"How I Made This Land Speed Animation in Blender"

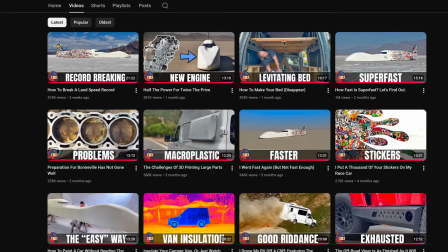0s
Recently I've been watching all of Superfastmate's videos where he builds and races his custom streamliner.
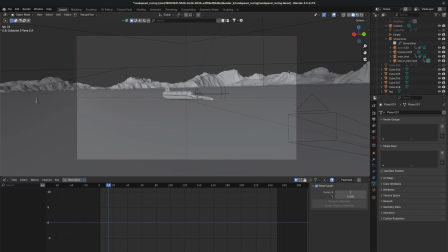5s
First of all, that's insane, but also it made me want to create a land speed animation.
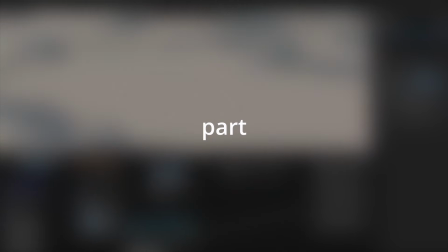10s
So to do that, I'll get started with the easiest part, the salt flats that these competitions are being held on.
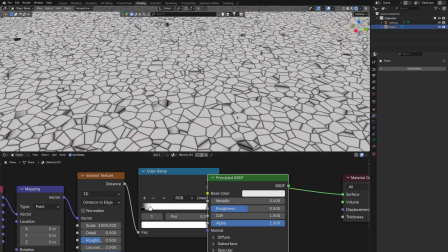17s
To do that, I added a plane and then started working on the shader, using a Voronoi texture that I crunched up with a color ramp and using that for displacement.
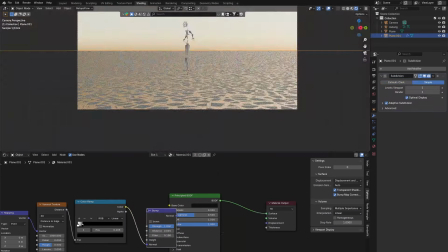25s
Now I didn't want to make the whole environment high resolution, so I separated a small chunk and just subdivided that one with adaptive subdivision.
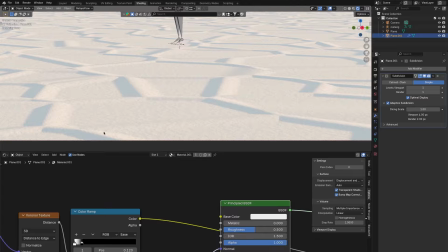33s
The Voronoi texture alone is unnatural looking, so I messed it up with the noise texture.
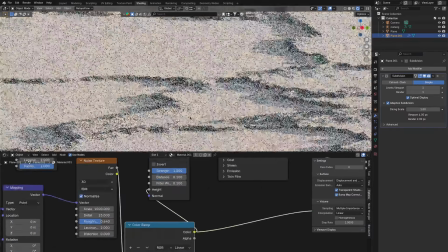38s
Of course, this alone still isn't enough,
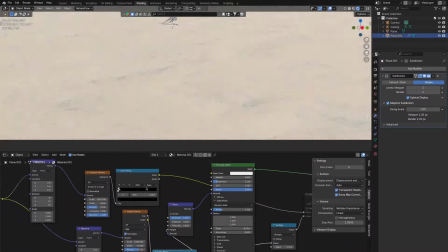40s
so I also have to use a different noise texture and variations of that Voronoi texture to get the displacement to look a bit more natural.
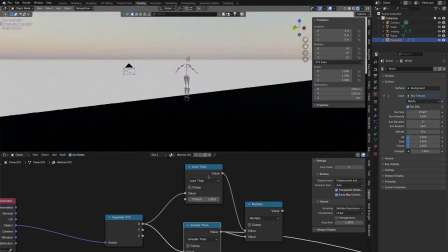48s
Once I'm done with that, I'll add a bit of atmosphere, just a simple principled volume. And what I'm doing now is where the cars actually do their runs,
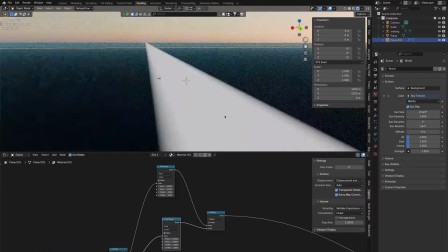56s
it's smoothed out because you wouldn't want to drive like 200 miles per hour over like chunky salt.
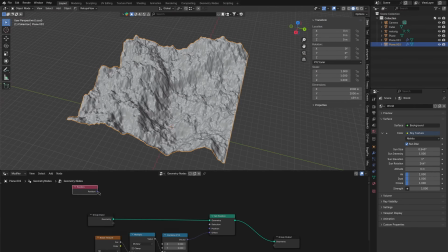62s
So yeah, I added that as well and made some mountains with geometry nodes, placing them in the background.
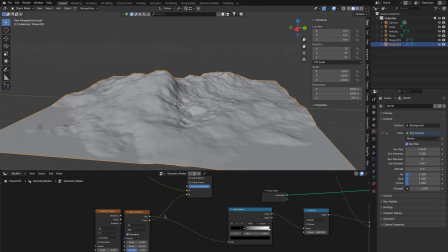67s
I will say that initially I did this with noise textures, but I mean, I just didn't like how that looked, so I switched to mountain height maps.
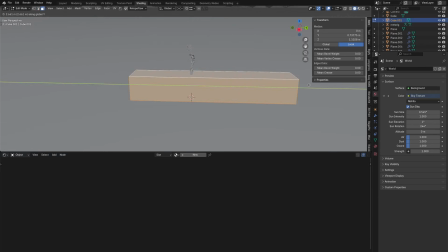74s
After that, I started modeling the streamliner. I'm adding a box and then just adding a subdivision surface and moving it around until I like what I have.
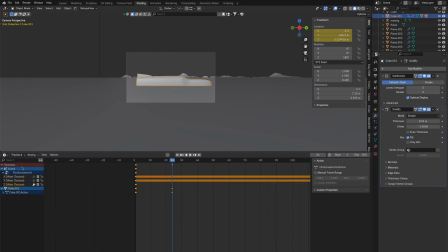82s
I think I redid the car once or twice actually. But with the rough model done, I'm starting to make the animation and searching a camera angle. Now I'm redoing the land speed car because the first version I was not happy with at all.
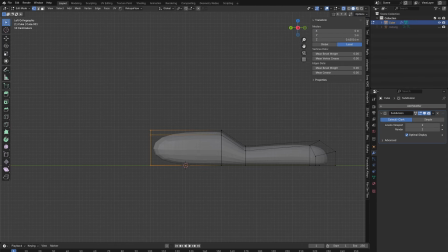96s
And this one is pretty rough right now as well, but already better, and I'm tweaking it further.
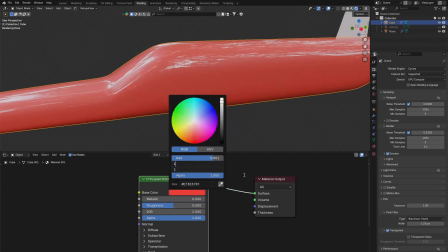101s
Happy with the general shape. I'm adding a red car paint material.
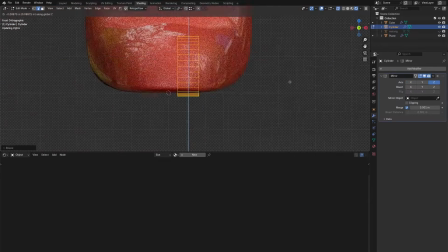106s
I'm making it red because I wanted to pop out against the background. Also struggling again with the windshield,
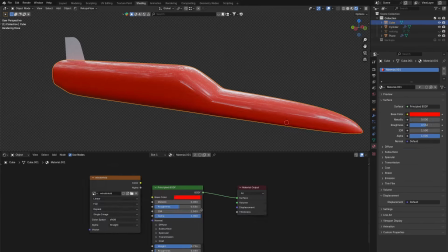111s
but what I ended up doing is to just paint it in and then mix in a glass material where that mask has.
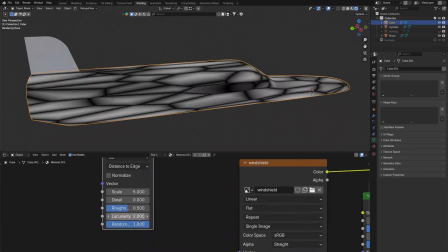118s
And this way I can really easily get the shape I want. I'm using the smooth fall off of the texture to get a window seal as well.
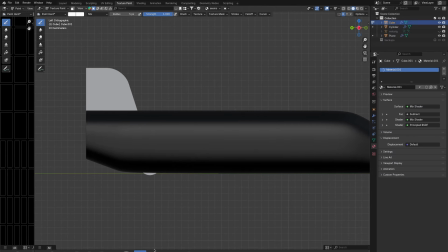125s
And then also painting on some body panel seams, which I will then use that mask for bump.
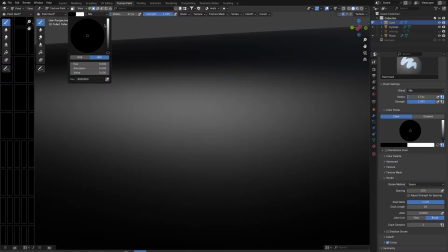132s
Well, then I also wanted to add some rivets, and initially I tried painting them on, but that wasn't a good idea.
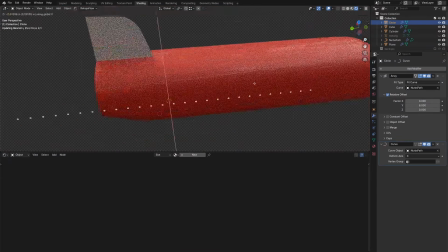138s
So instead I added some circles and shrink wrapped them to the surface of the streamliner where I wanted to have rivets,
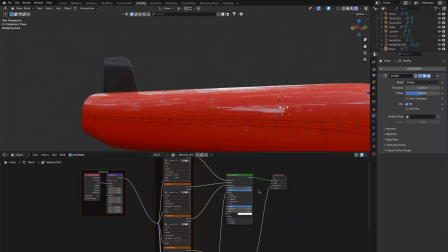145s
making them follow the body panel seams. For the stabilizer I'll use a carbon fiber material and also add a text with a number on it.
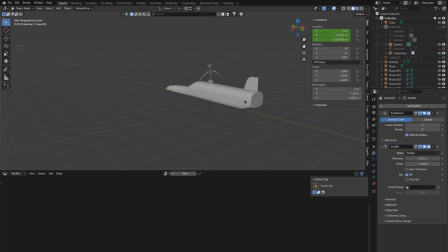154s
Then I'm appending it or linking it into the scene and continuing to search camera positions.
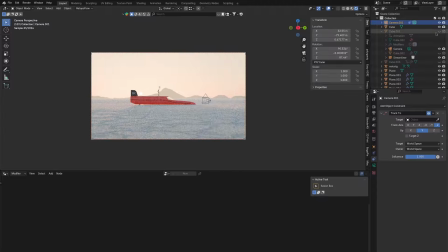160s
I'm not really happy with the camera positions I have right now, so I'm trying around.
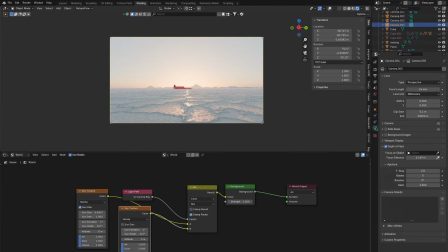164s
This shot from above I really liked, but you couldn't really recognize that it was a land speed racer, so I didn't do that.
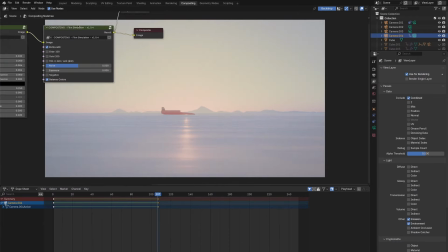170s
Then I'm playing around with the film emulation node group, which you can by the way check out with the link in the description.
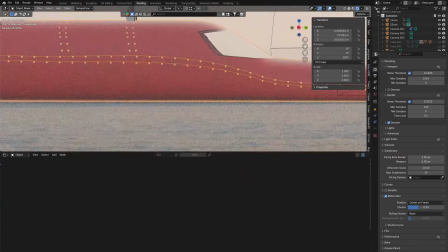175s
But yeah, then going back to the mountains, adjusting the atmosphere, camera angle once again, lighting.
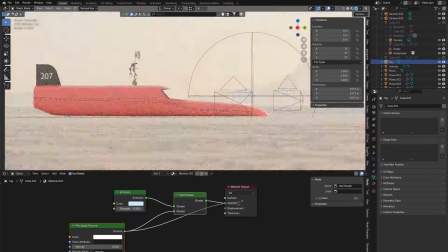182s
I'm just in the mode where I'm trying to find something that works here because this currently does not.
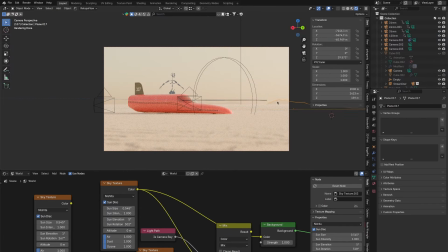187s
But I'm getting ever closer to the final results, playing around with focal lengths, which is also really important.
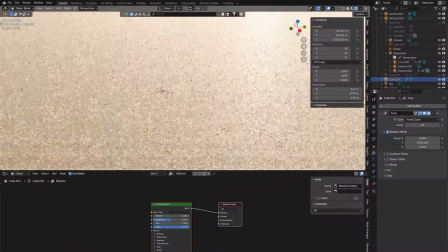192s
I'll also model some mile markers. In actual land speed racing they have these markers that tell them, oh, you're at mile 1, mile 2, mile 3.
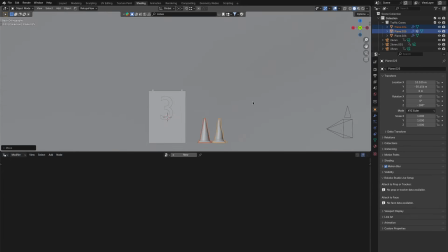201s
Also adding some cones so that we have a better sense of speed, placing them at the sides of the race track.
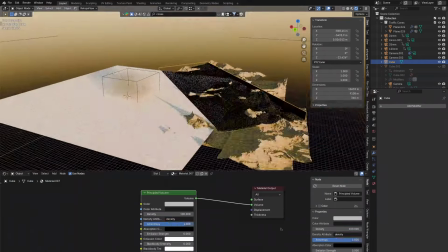208s
I wanted some more separation from the mountains, so I added a box over them and gave that box a volumetric material, making it fade out with the height of the box.
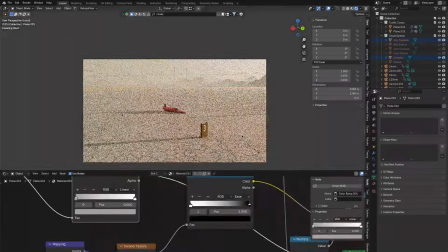217s
Then to make the sky look less empty, I also imported some of my clouds.
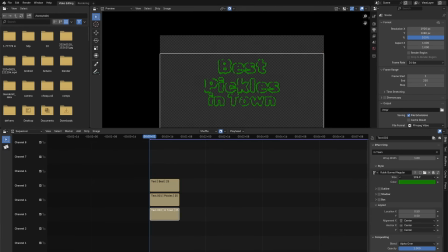222s
And now this is a fun part. Land speed cars have some sponsors on them always, so I thought I'd come up with some weird and funny sponsor logos.
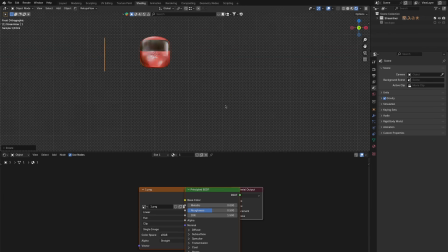229s
The first one is like best pickles in town, which then shrink wrapping that to the surface again.
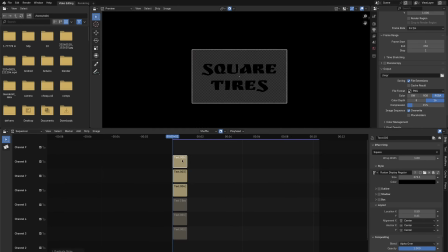235s
Next one is just square tires, holes because the font has holes,
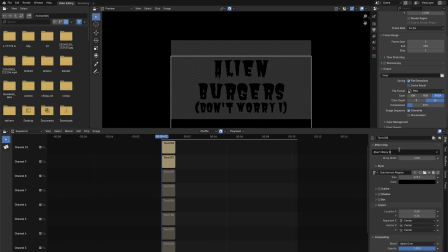240s
and this one is my favorite, alien burgers, don't worry, they're edible.
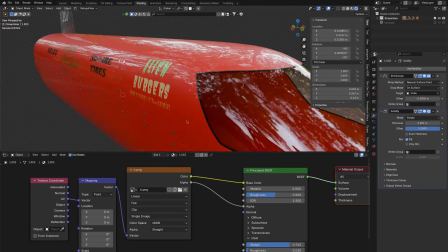245s
But anyways, this is how it looks, very close to the final scene.